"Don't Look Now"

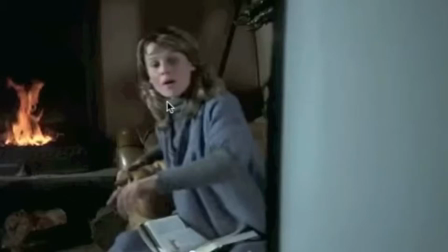Julie Christie will find herself under the influence of some very powerful forces later that can impose themselves on her precisely because she is such a blank slate. Now, if you watch what she does with her hands, No, I put duplicates in my tray.
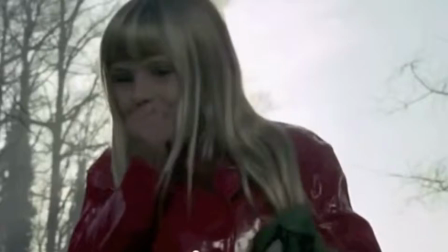and what her daughter does with her hands, again, there is some mirroring there. It's all about these dual images.
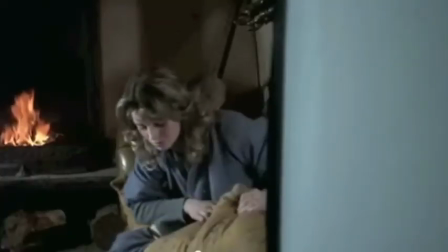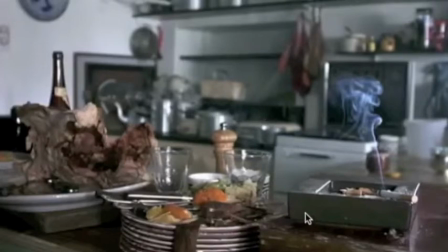Here's a very, very random shot of, somebody's old lunch or some old dinner. You really kind of have to wonder why it's in here. Part of it is to show how very kind of conventional and bourgeoisie these people are.
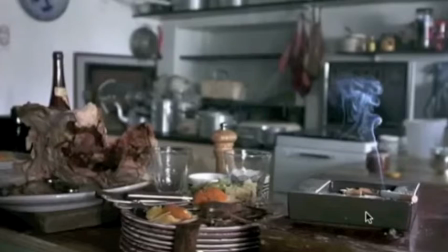But at the same time, there's a lot going on in here color-wise. Here is a carcass. Here is some food that appears to be rotting very, very steadily. Again, none of the shots in this clip are unintentional or accidental.
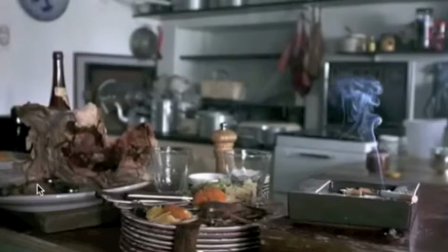I'm not quite sure what this shot means, quite frankly, but it is in there for a reason, and it would be an interesting thing to ask your students why they think it exists.
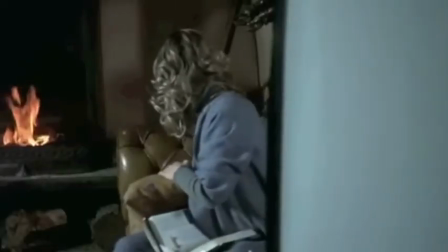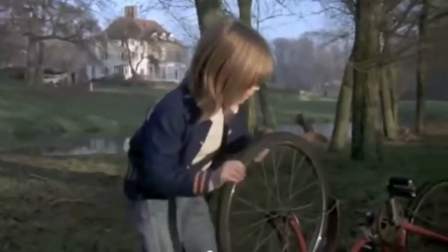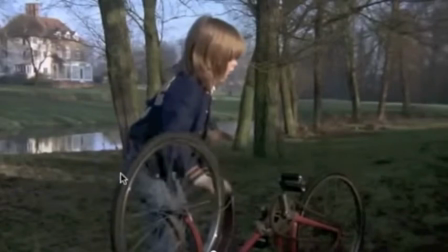Again, this shot establishes that distance. Donald Sutherland, who now appears to be restless inside the house, could not possibly have known what was happening outside.
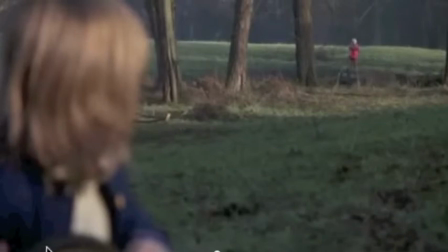His little girl is even farther away. Notice how dwarfed she is in the frame. Little Red Riding Hood is deep into the forest, or at least at the edge of it.
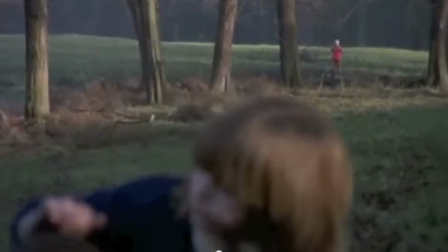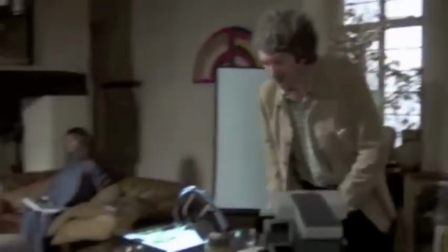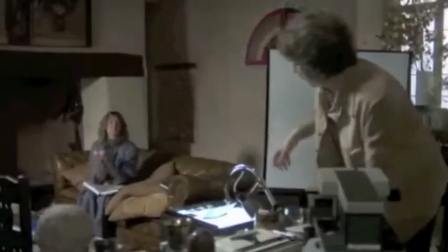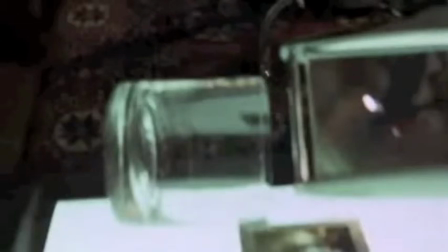Alright, so here is a lot of stuff being thrown. Again, all of these mirror images, and then Donald Sutherland spills this glass of water. Again, water is a really ominous presence in this film. Perhaps it's calling back to Samuel Taylor Coleridge and the Rime of the Ancient Mariner.
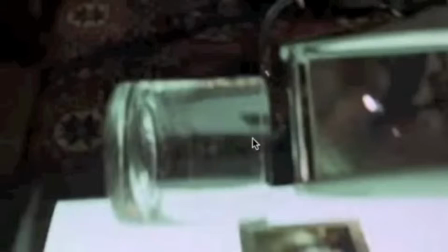Water, water everywhere, and not a drop to drink. Probably not that intentional, but it is fun to make these connections.
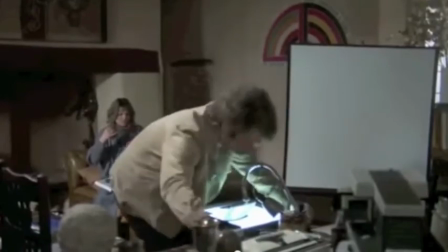Right, notice the slide that the water has spilled on.
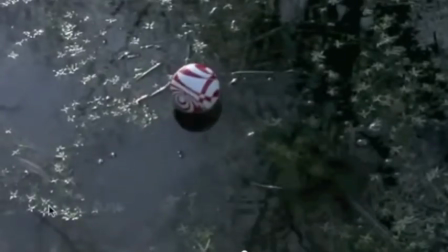Here is this twirling image of red again. That's going to become really important.
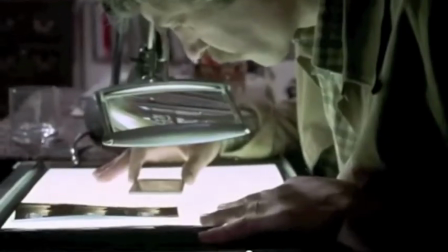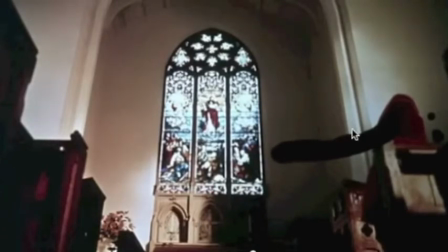And then all of a sudden the slide starts to bleed because it's water damaged, and that blood is coming directly, or that ink I should say, is coming directly from this image of the small person in the red coat, which is about as foreshadowing as it gets.
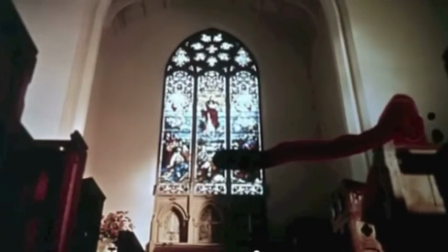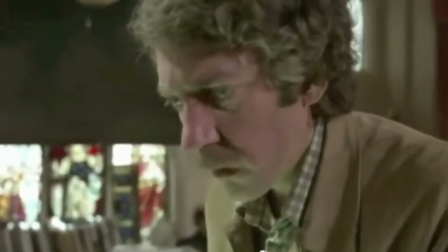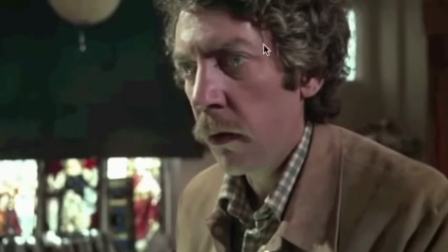Alright, Donald Sutherland again becomes aware that something is not quite right, and you see his son in the previous shot running silently, and I want you to pay attention to when Donald Sutherland actually hears his son's voice, because this indicates really, really strongly that he does have some kind of second sight or sixth sense.
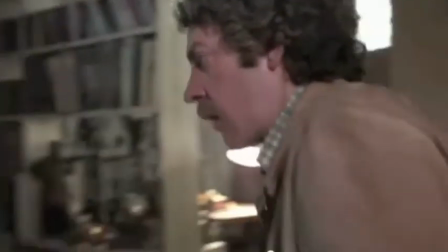the matter?
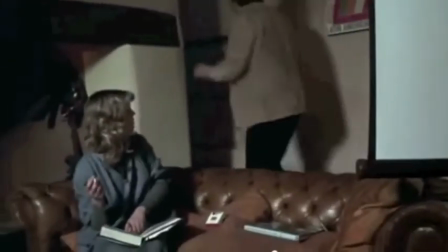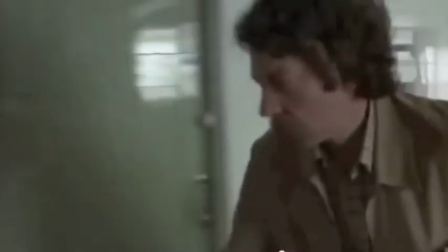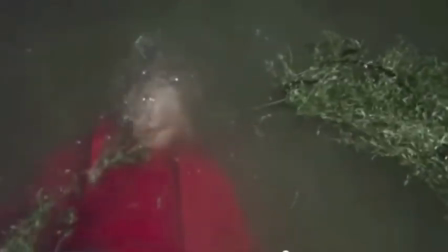All right, and now we know fully what has happened. The little girl somehow has drowned.
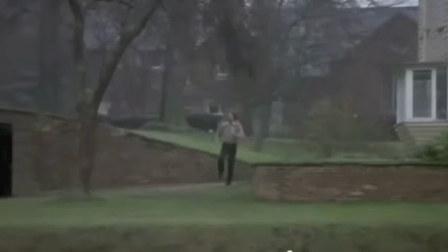Here's where the little boy starts yelling, and here's the first point at which Donald Sutherland's character could have heard him. So we know pretty definitively that Donald Sutherland has some kind of psychic power. And what you'll find out later on in the film, if you watch all of it, is that Donald Sutherland really struggles with understanding this power and using it effectively.
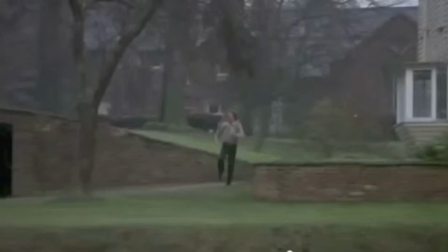Ultimately, because he is too rational, his power doesn't serve him that well.
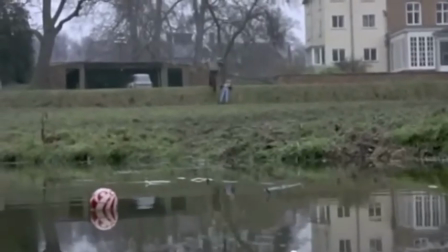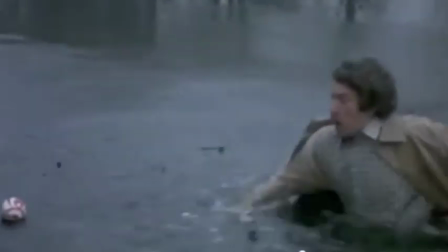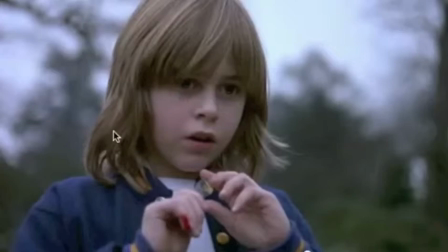Alright, we cut back on the little boy, who at this point seems very, very disturbed, but we need to watch him more closely later.
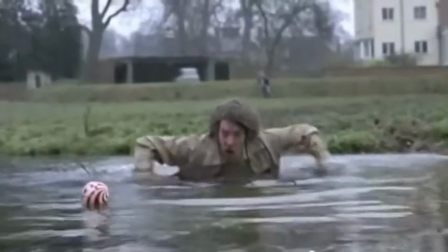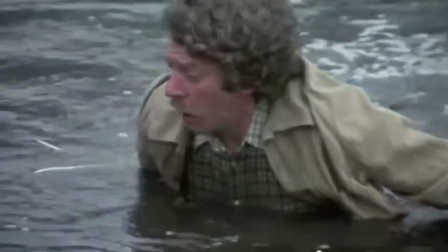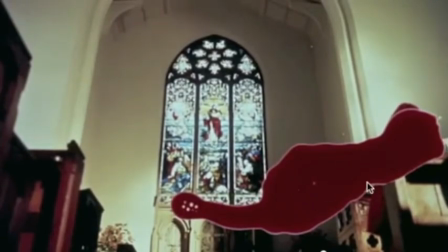Alright, so here we're looking at this bloody image again, and you notice that it started to really metastasize. If you look at the shape of this, it almost looks like a finger beckoning to you.
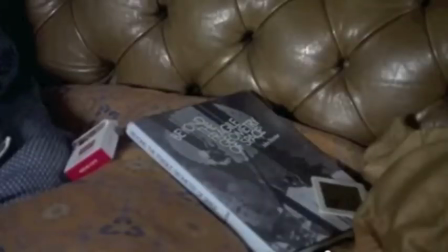Alright, so Nicholas Roeg, just like Sergio Leone in the previous clip, was a very accomplished digital stylist, and he was a director who did not make mistakes or commit accidents in his film. There is a reason that there is a shot of this book in this film.
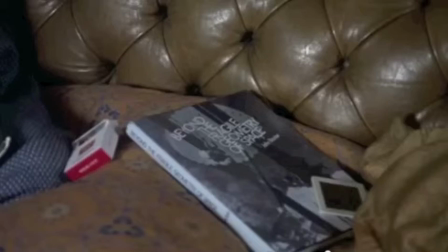And if you look at the title of it, Beyond the Fragile Geometry of Space, that implies two things. Number one, that it is beyond. The world that these people are about to experience is beyond their rational understanding of the universe.
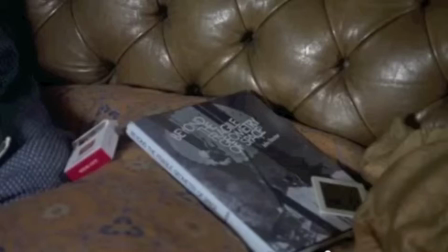Again, going back to that implied sixth sense that Donald Sutherland has. It also implies that their world is fragile, that this comfortable kind of country lifestyle and this very nice old house that they're living in is very, very easily breakable.
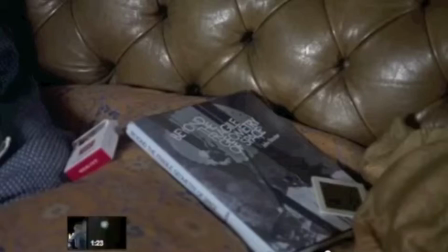And that goes back to the whole image of the shattered frame.
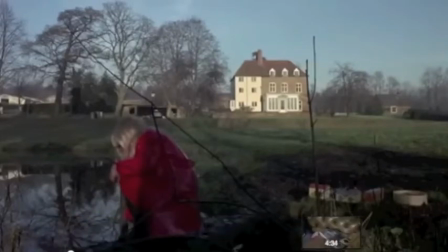All right? The world that they're living in is in the process of being broken apart.
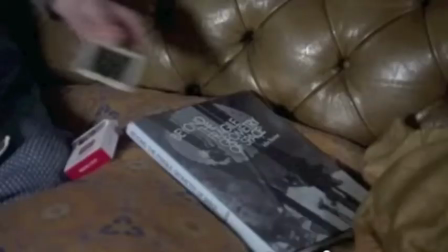Okay? So that title alone tells us a whole lot about the theme of the film.
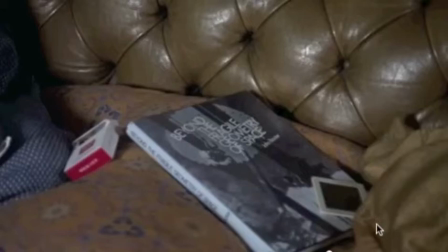And here she tosses away that very, very important slide. Julie Christie, again, is a character who is not in tune with a second sight or a sixth sense. And so she doesn't read anything into this very ominous blood red slide that she has just looked at.
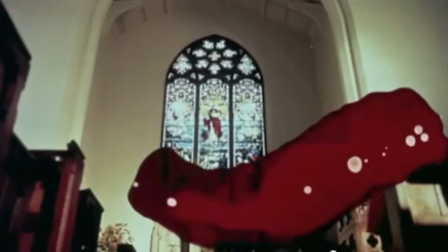All right. The image begins to metastasize.
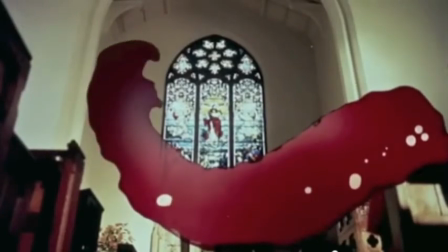The music changes.
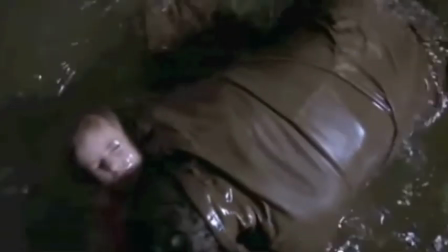Again, there's a very important mirroring going on here.
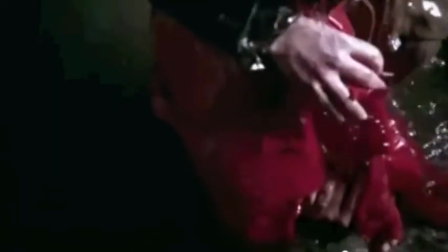The redness of the slide mirrors the kind of curve and redness of the little girl's body.
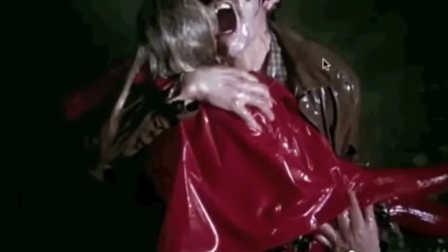There's some very intentional slow motion going on here. It's almost ridiculous. Notice this anguished mouth.
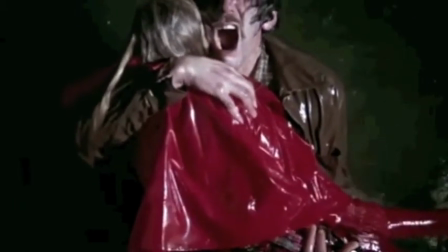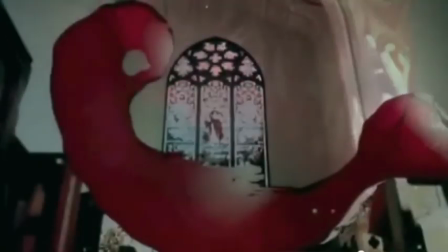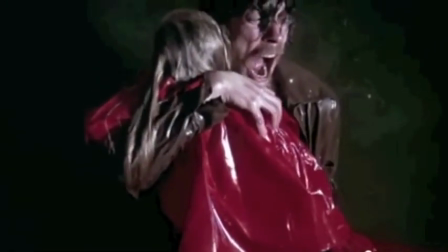Again, just to underscore the mirroring there, pretty much twin images.
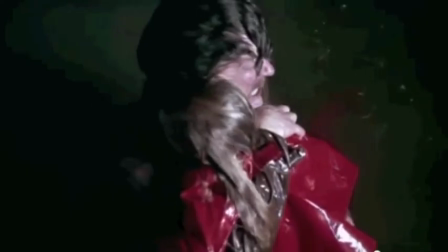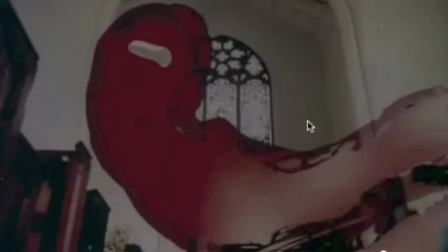One of the things that has been pointed out to me is that this ruined slide now begins to take on a form that very much resembles that of a fetus. So if you think previously about the shots of the slide, that kind of beckoning finger, now you have this image of birth.
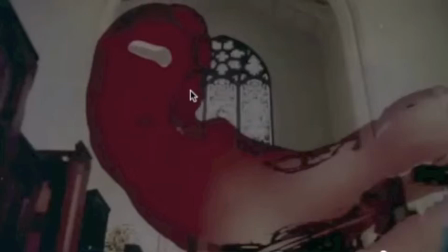So the little girl, this image of innocence, dies, and now something else is being born. And just based on the music and the juxtaposition of the shots, we can assume that this thing, this fetal life stage here that is being born, is not good. It's evil.
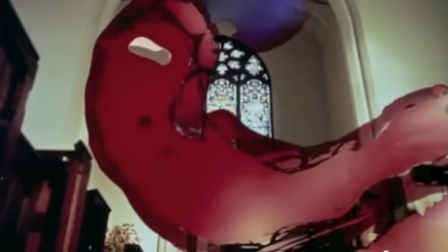Again, the colors deepen, and all of a sudden, something springs forth from it.